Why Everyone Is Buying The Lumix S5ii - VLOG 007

Pretty nuanced, but it actually is a negative when you're out there using Open Gate for like a maybe reason.
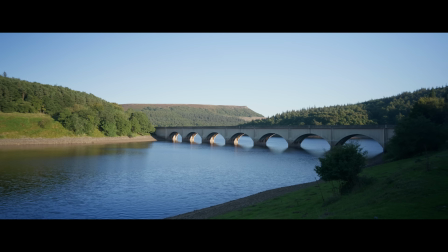8:14 But when it comes to Open Gate mixed with these new affordable anamorphic lenses,
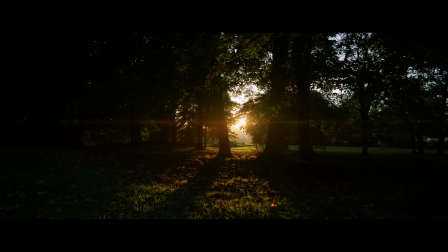8:20 like the Saturn lens from Touré, that is where it really matters.
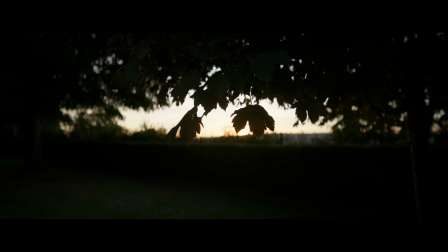8:24 And that is why most people with a Lumix wanting to capture Open Gate should definitely pick themselves up. some kind of affordable small anamorphic lens.
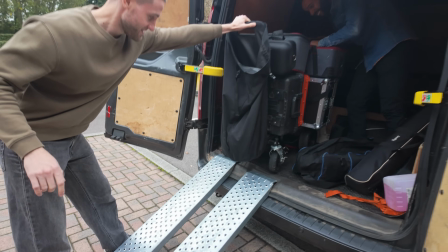8:36 I'd help you, but I'm going to film it in case it falls. Sorry, guys. You got it, yeah?
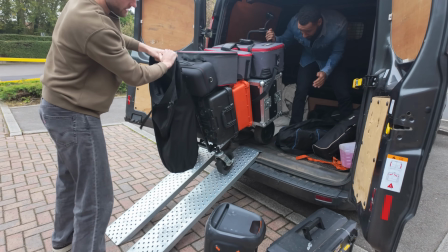8:41 Yeah, yeah, yeah.
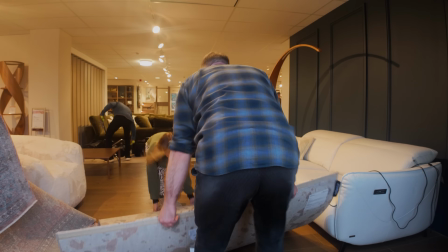8:44 One floor up. One floor up.
So, day one on a two-day shoot for a department store, capturing all their in-house furniture, home deco style stuff.
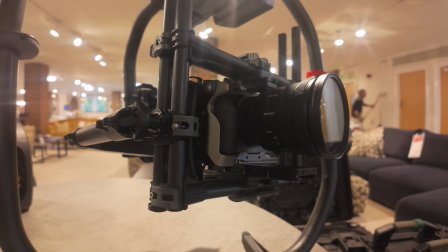8:53 We're shooting in the department store itself, building these mini sets, which made the lighting a little bit difficult.
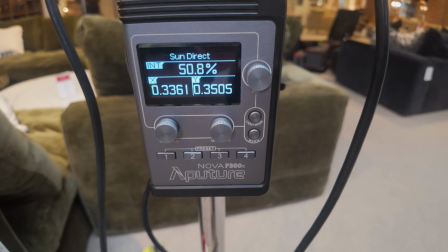8:58 We had to, like, bounce off roofs,
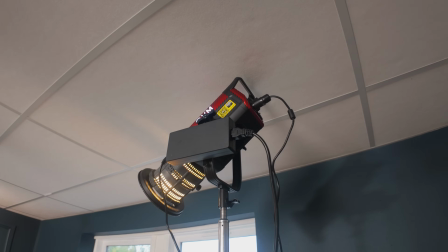9:00 clamp lights really high up, clear that ground space to capture the shots i am actually mid-review on some sinco headsets
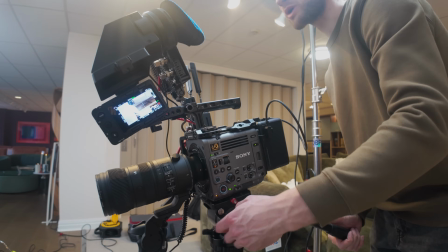9:07 it's going to be like the hollyland ones but cheap with more features and they're delivering so far video on that soon the brief from the
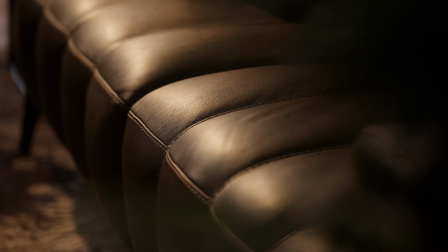9:13 client was to make the footage feel high-end but also cause it and warm and i think we pretty much nailed it showing off the textures of the levers with reflections
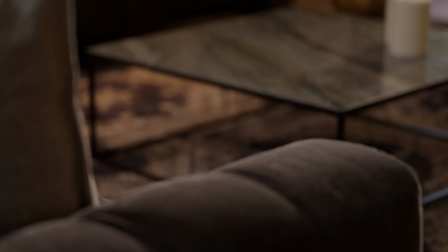9:22 from the lights and just faking lamp light etc this is 70 to 200 which 70-200s normally struggle with focus breathing but
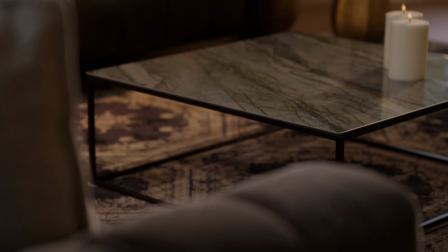9:30 look how controlled this is on the Sigma
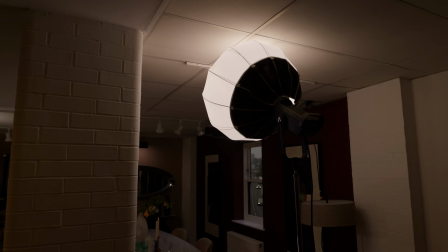9:35 one above what we're on now two so it was on to the second setup and it was more of the same bouncing light off the
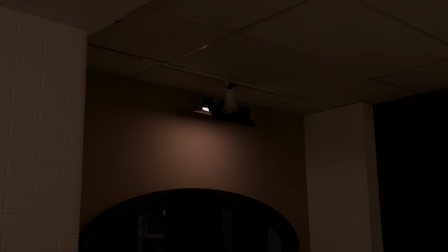9:43 roof just creating ambient light or just from high up where the light would fall in people's homes we had the fx3 setup as a b-cam on the
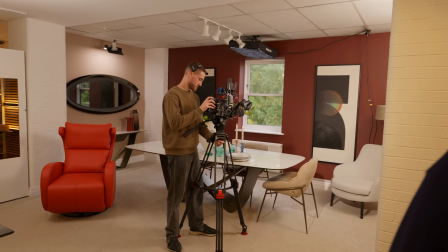9:52 movi pro and it was more detailed shots there was a massive focus on the detail as when you are aiming for high-end customers
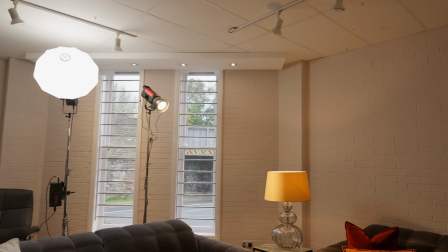10:00 it's all about tension to detail i guess we had to light for the wides and then kind of punch in afterwards but here you see we're imitating that lamp
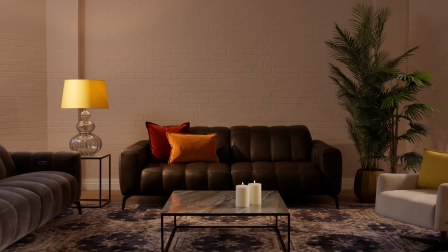10:08 onto the sofa creating a kind of warm duller looks not exactly high key it more feels like it's cozy
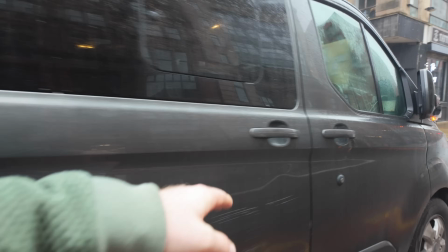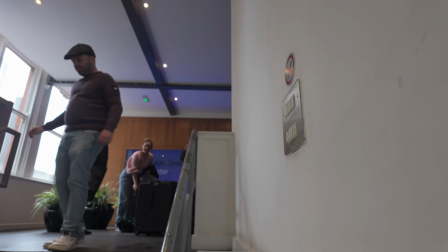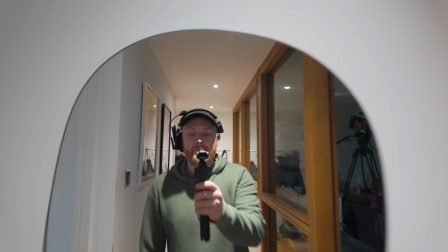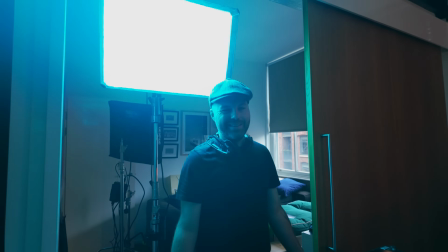10:33 on to the next job we have Ben here master grip extraordinaire and this job was the first Christmas theme job of the year which
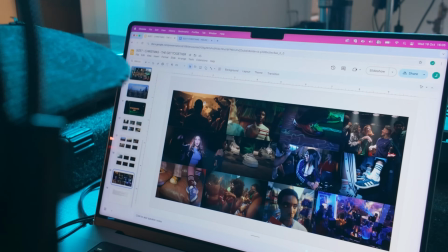10:41 always feels weird when you're like in October but it was not too much Christmas theme going on it was a house party vibe kind of a get-together social
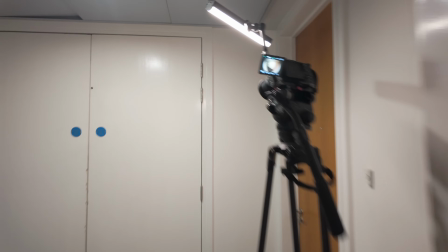10:48 thing first shot was the actors arriving at the house party and we imitated a ring doorbell with a fisheye lens
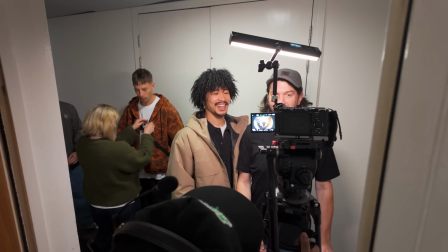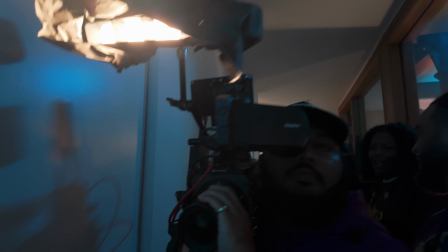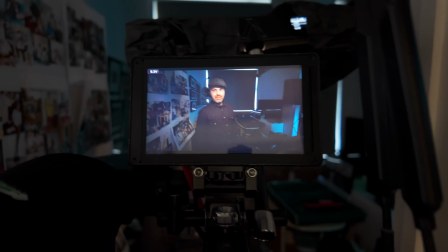11:06 Sharp as hell!
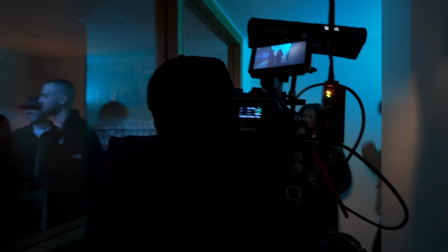11:11 Camera rolling and action! Hey man, you alright? 3, 2, 1...
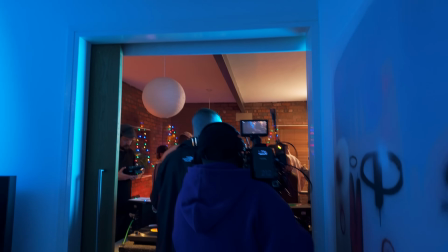11:18 On camera here we've got Jesse B, GOAT DP, one of the best at it. This thing here I've got a review coming soon, that's amazing.
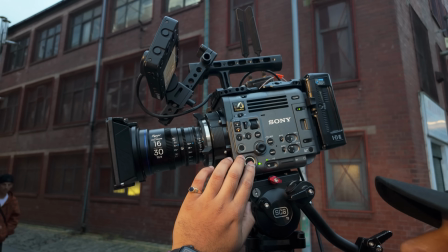11:26 The final shots of the day was to head outside and get what will be the first shots of the video They were just waiting for the Sun to be in a better place.
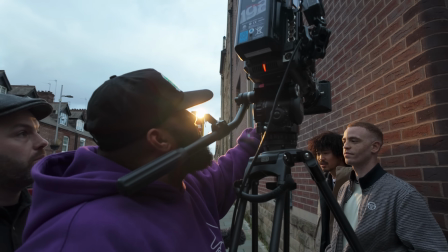11:34 We only use one light for this setup It was a six day X set to 3200 Kelvin.
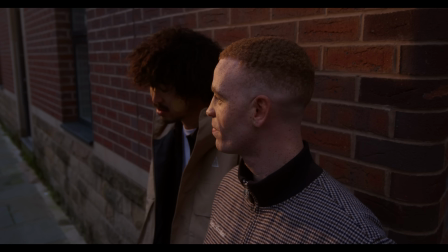11:39 I can't show too much of the footage here So I'll get in trouble, but here's a little sneak peek